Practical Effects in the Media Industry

They'll create animatronic dinosaurs versus using character-generated dinosaurs. And one of the reasons cited has been that it's easier to interact with something that's actually there.
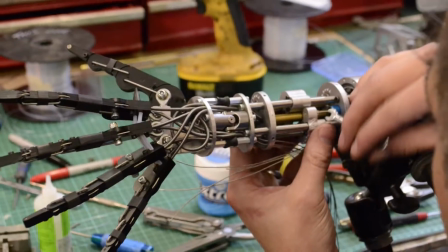The combination of prosthetic makeup, animatronics, and puppetry is a very effective,
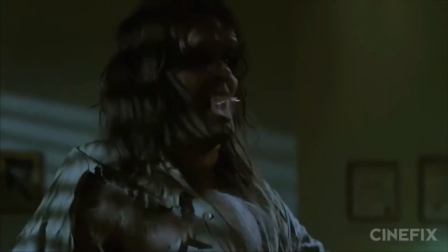yet common tool that helps filmmakers create fictitious creatures in their movies.
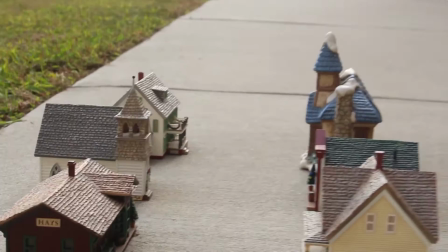Another technique that is often used in mainstream movies is miniature effects and scale modeling.
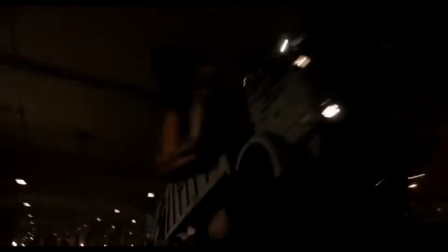There was supposed to be a scene in The Dark Knight where Batman's tumbler crashes head-on into a truck.
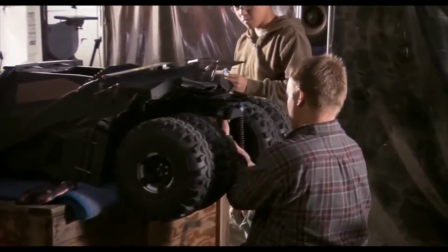Since this proved impossible to shoot in real life, Christopher Nolan's team built a set of remote-controlled miniatures to create the scene instead.
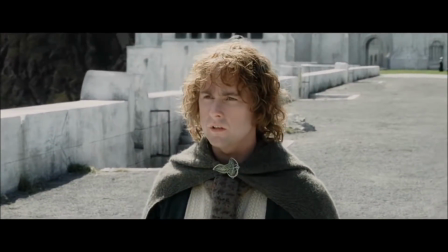The Lord of the Rings trilogy is also a great example of miniature, or in this case, bigature sets.
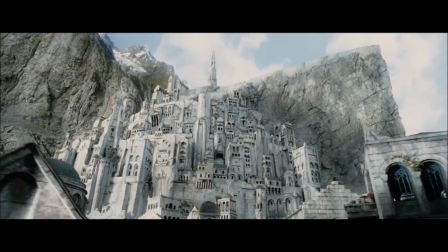The entire city of Minas Tirith measured 22 feet wide and 15 feet high.
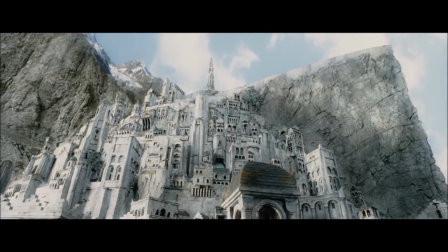This bigature was breathtaking thanks to its sheer size and attention to detail.
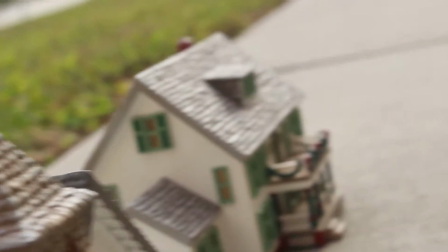And that's why scale models are excellent and detailed effects that have a lot of potential in mainstream movies.
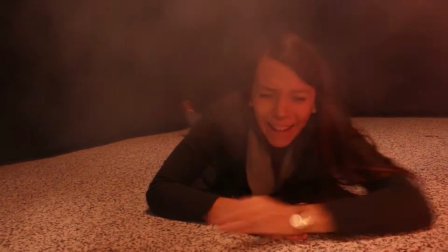Out of all the different types of practical effects seen in movies today, pyrotechnics are definitely the most dangerous to work with. You've got a whole set full of people, you've got all the pyrotechnics, you've got the crew with several cameras running, because whenever you have pyrotechnics, you better run several cameras.
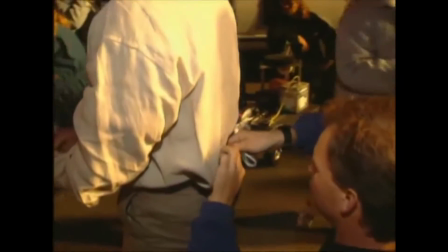This is to ensure every single angle of the action is captured, because most of the time, the scene can only be shot once.
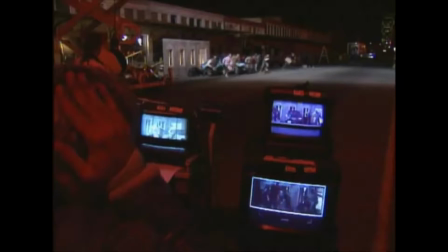After the initial explosion, it is very difficult, even impossible, to recreate the scene again. When you're using real props, real cars, real motorcycles, airplanes, you're always asking for the potential for problems.
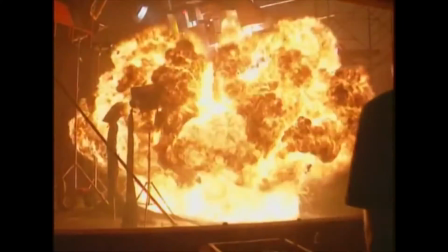And it does happen. People get hurt all the time on set.
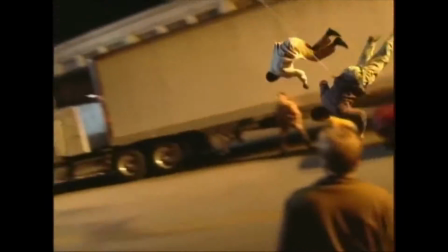The other hazard of using practical effects is if you get one shot only at doing a take and it doesn't go right.
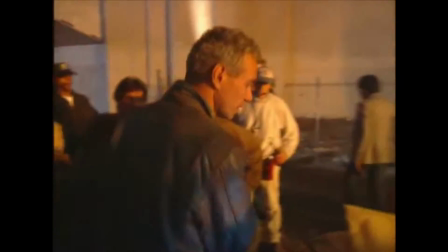Well, you don't have the luxury of a retake. So you have to hope that you get it right the first time.
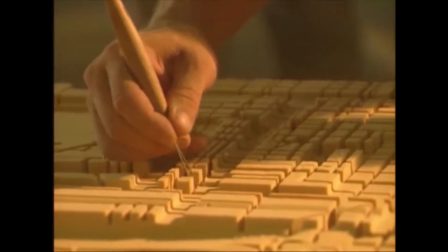A clever use of both pyrotechnics and scale modeling was used in Independence Day.
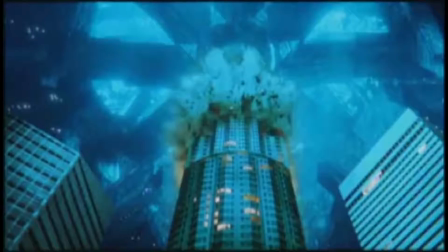The filmmakers were faced with the dilemma of creating an explosion that encompassed the city's radius.
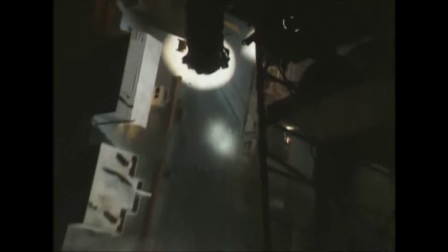However, fire's natural tendency is to travel upward, not outward.
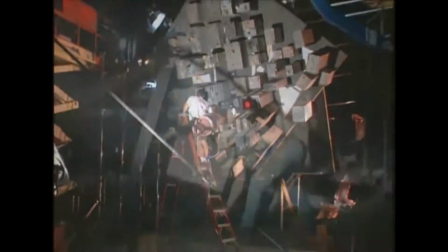In order to achieve this effect, a miniature city was built in an upright position so the fire would rise through the city streets like a chimney.
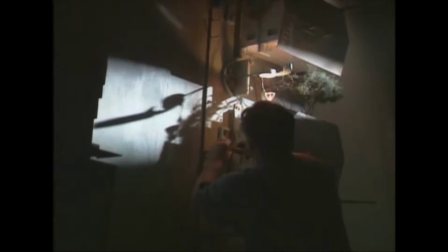Charges were set at the base of the miniature city while the camera was mounted 5 feet off the set to capture the explosion.
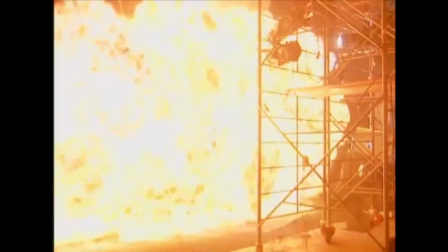This gave the effect of an explosion without the real-life dangers and demolition of one.
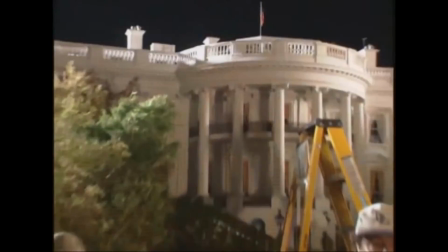Another scene in Independence Day utilized a scale model of the White House, and the film crew was only given one shot to capture the destruction.
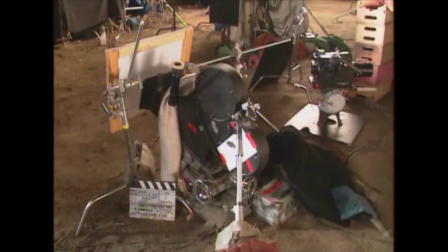All the camera crews had to be unmanned as to not risk the safety of those involved,
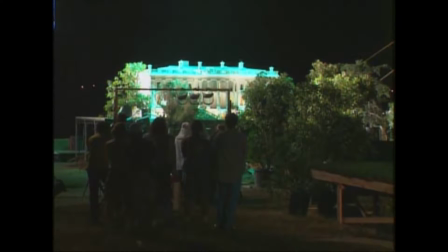and once the cameras were rolling, the footage had to be slowed down to 300 frames per second,
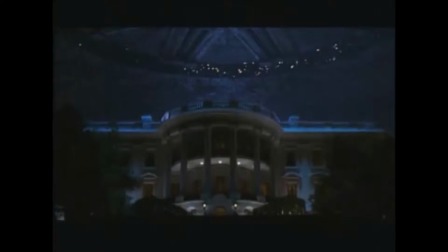because if the cameras had been running at their normal 24 frames per second, the scene wouldn't have been appreciated for more than 2 frames.
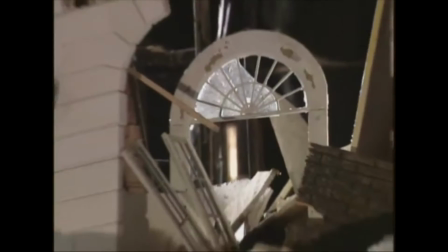Having the reputation of most dangerous practical effect, pyrotechnics can cause major complications on set. As Newton's law says that, whatever can go wrong will go wrong. I mean, that's just in filmmaking, period.
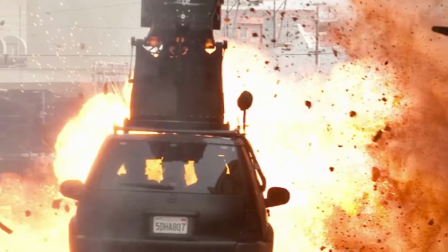But that's usually the thing with practical effects.
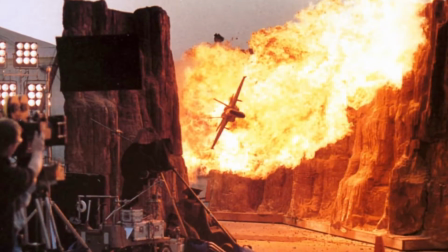In order to prevent such complications, studios are required to take precaution when using pyrotechnics. Person using pyrotechnics, number one, has to be certified in pyrotechnics.
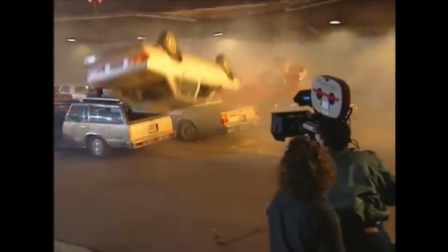There will be weapons masters on set, a EMT on set,
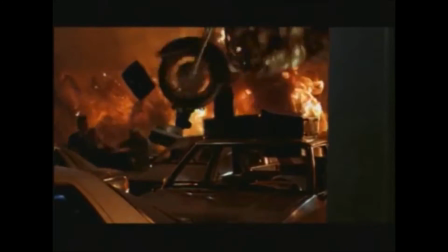a fireman on set, and a certified pyrotechnics master to avoid all those dangers. If you have somebody who's experienced, you're not probably going to have as many issues with it nowadays as you probably did when they first started doing it.
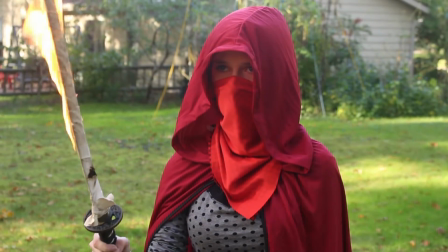But accidents still happen. People can get burned. While the use of pyrotechnics is hazardous, if handled correctly and carefully,
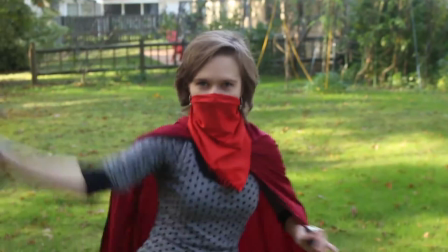the results of this effect can certainly leave an explosive impression. Each of these techniques and tools can help directors bring an authenticity to their movies that audiences seek. And as the years have progressed, it's certainly clear that some filmmakers have perfected the art of practical effects.
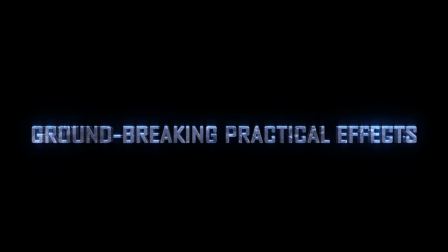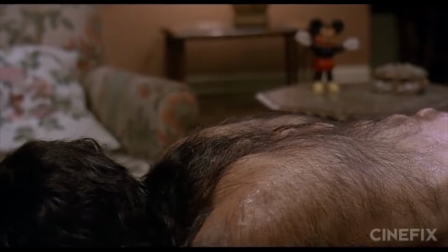In 1981, the Academy introduced a new category to honor complex makeup effects. It was appropriately named Best Makeup, and the first reward was given to Rick Baker for his marvelous work in An American Werewolf in London.
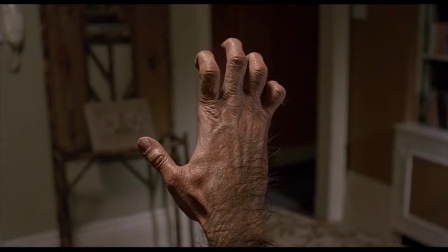The highlight of his work was the transformation scene. A rubber hand was constructed that used animatronics to stretch pneumatically.
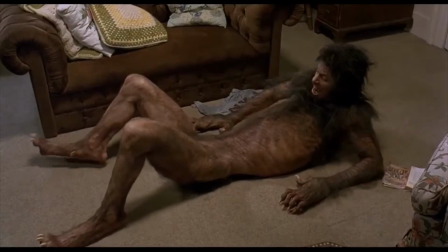An entire body was constructed out of rubber that the actor had to pilot with his head sticking out of a hole in the floor.
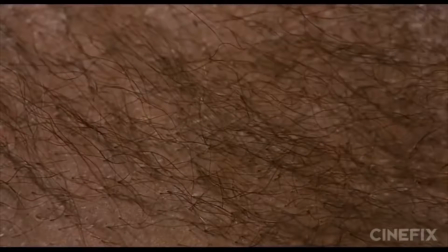And to simulate the unnaturally quick-growing hair, they simply pulled hair through holes in rubber and reversed the shot,
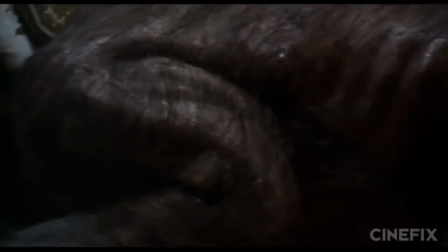in order to show how the actor's body parts were changing to become more wolf-like.
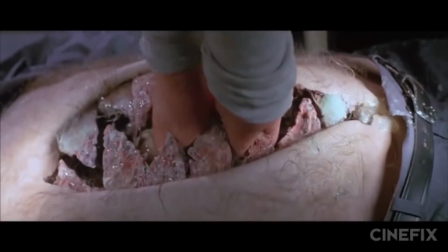Another film that goes above and beyond with its practical effects is John Carpenter's The Thing.
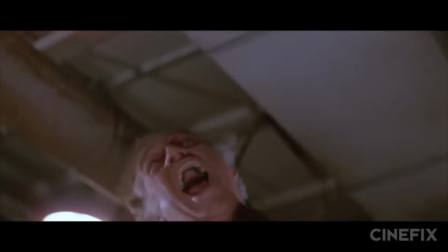This movie's terrifying monster was made out of an assortment of rubber, paint, foam, and clay. The man behind the monster was named Rob Bottin, and he handcrafted every single effect along with his team.
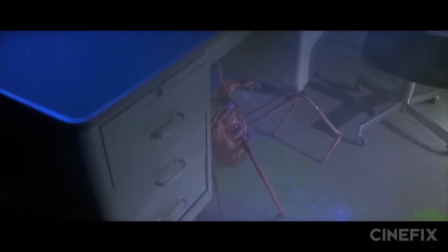He wanted the creature to be so realistic that actual animal organs were used in filming.
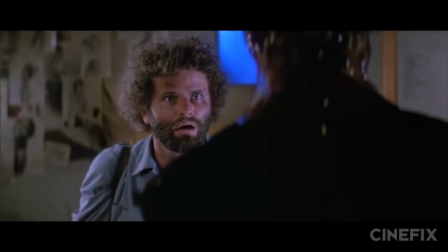These films utilized prosthetic makeup,
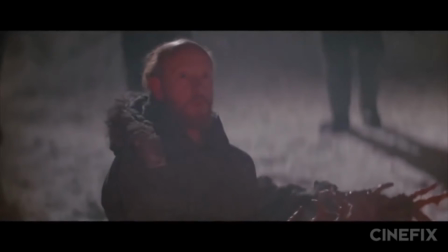animatronics, and puppetry to their fullest potential in order to create very terrifying, yet incredibly memorable scenes.
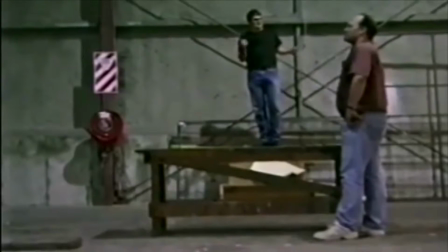While CGI today can easily scale humans down to non-human sizes,
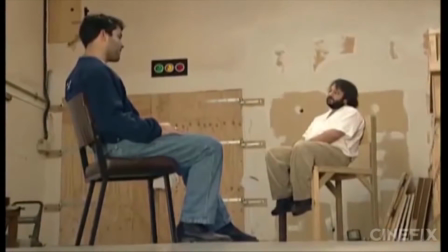there's a clever trick that can do the exact same thing in camera, and that clever trick is known as forced perspective.
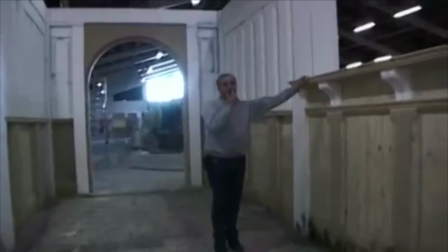This technique can simply be defined as the use of set design and camera angles
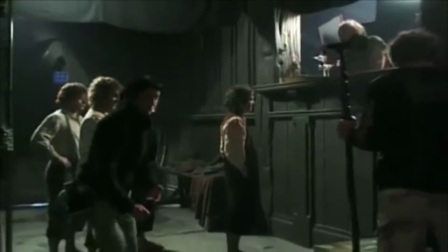to create the illusion that objects or people are larger or smaller than they actually appear.
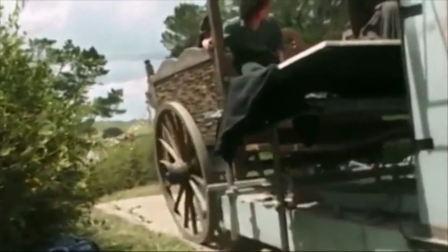Peter Jackson used this technique in the Lord of the Rings trilogy.
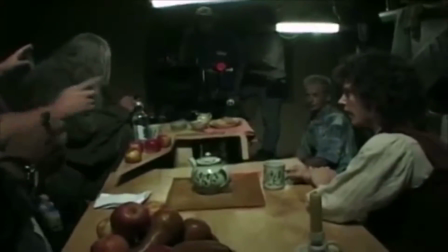The distance between actor and camera was greatly exaggerated, but the camera was positioned in such a way that the actors looked much closer.
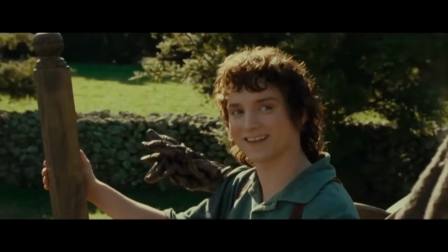In addition, oversized props were used for Elijah Wood's character, and undersized props were used for Ian McKellen's character.
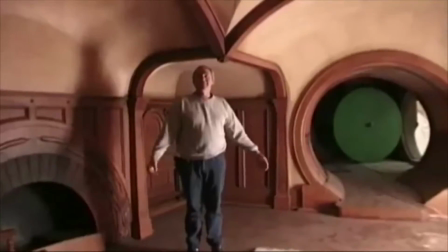Forced perspective may require more work than the CGI treatment, but its authenticity is well worth it.
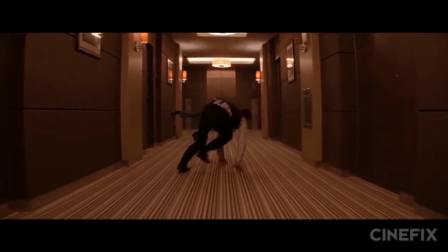A rotating set is used in movies to give the illusion of no gravity.
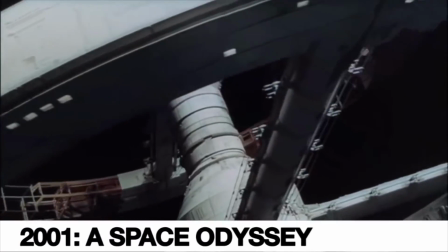While Stanley Kubrick's 2001 A Space Odyssey is notable for its gravity-defying jog,
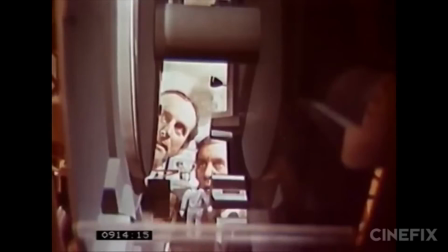there's another example that utilized a rotating set over 10 years before 1968. Your classic example of a rotating set would be Royal Wedding.
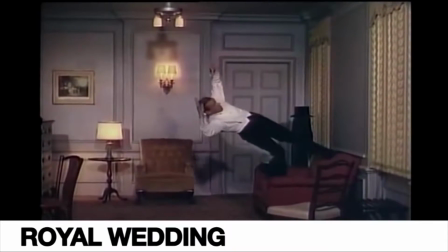Fred Astaire does a scene where he starts dancing on the floor, and then he appears to bounce to one of the walls, and he dances up the wall, and then he bounces to the ceiling, and he dances on the ceiling, and then he bounces to the other wall, and then back to the floor. Fred Astaire is standing upright the entire time.
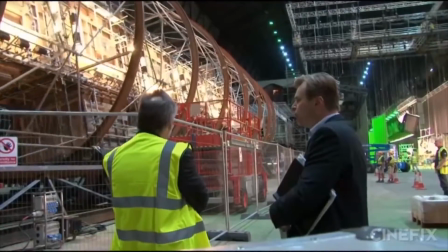Gravity is keeping him where he has to be. The fact that the room is rotating is what makes this thing work.
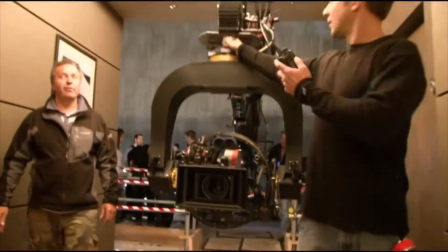The camera was fixed to the set, and the furniture was anchored in place, so when the geared barrel would turn,
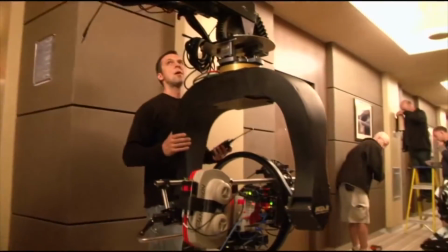it would appear as though Astaire was moving around the room and not the room itself.
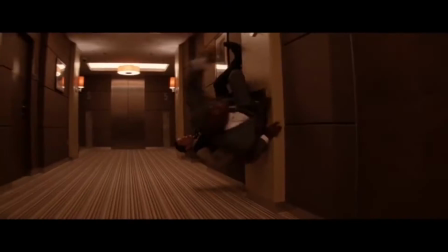A rotating set may be expensive to build, but its illusion of no gravity is shockingly realistic.
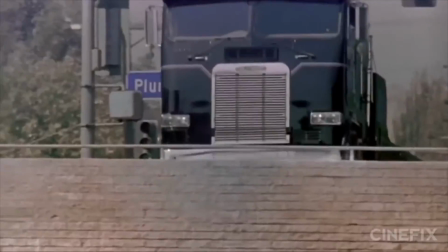There are just some movies that have clever and well thought out practical effects all around.
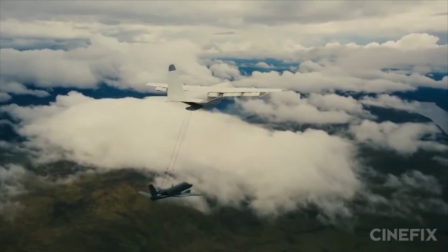Christopher Nolan is a big fan of practical effects, which clearly translates to his movies.
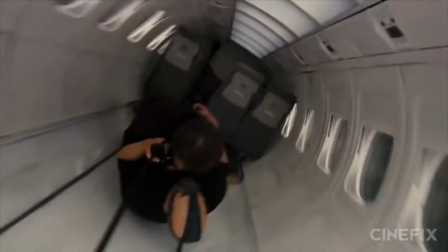You need look no further than the opening scene of The Dark Knight Rises.
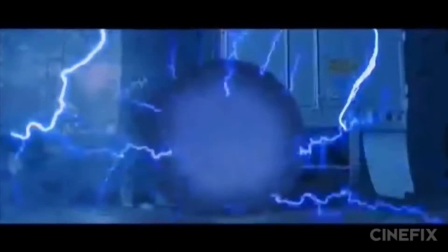Another example of a practical effect that could have been easily done with CGI came from Terminator 2 Judgment Day.
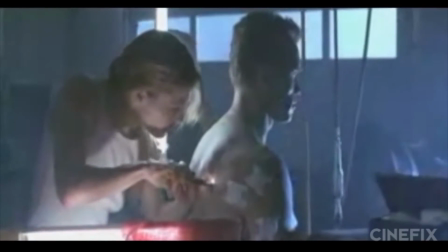In one scene, a hollow swell prosthetic is sitting in front of what looks like a mirror,
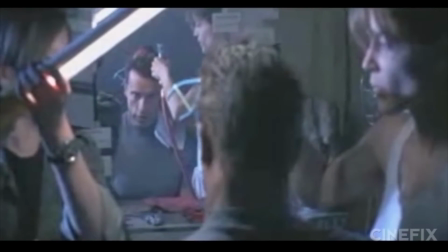but is actually a hole into another identical but mirrored room.
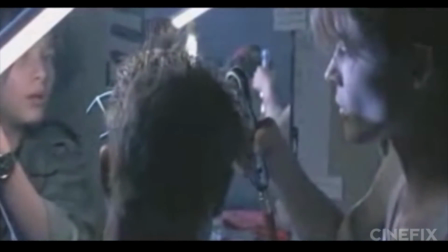Sitting in the identical room is the real Arnold Schwarzenegger.
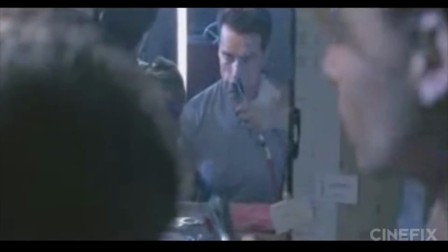These films demonstrated that practical effects can be the more effective choice to create the realism that audiences seek.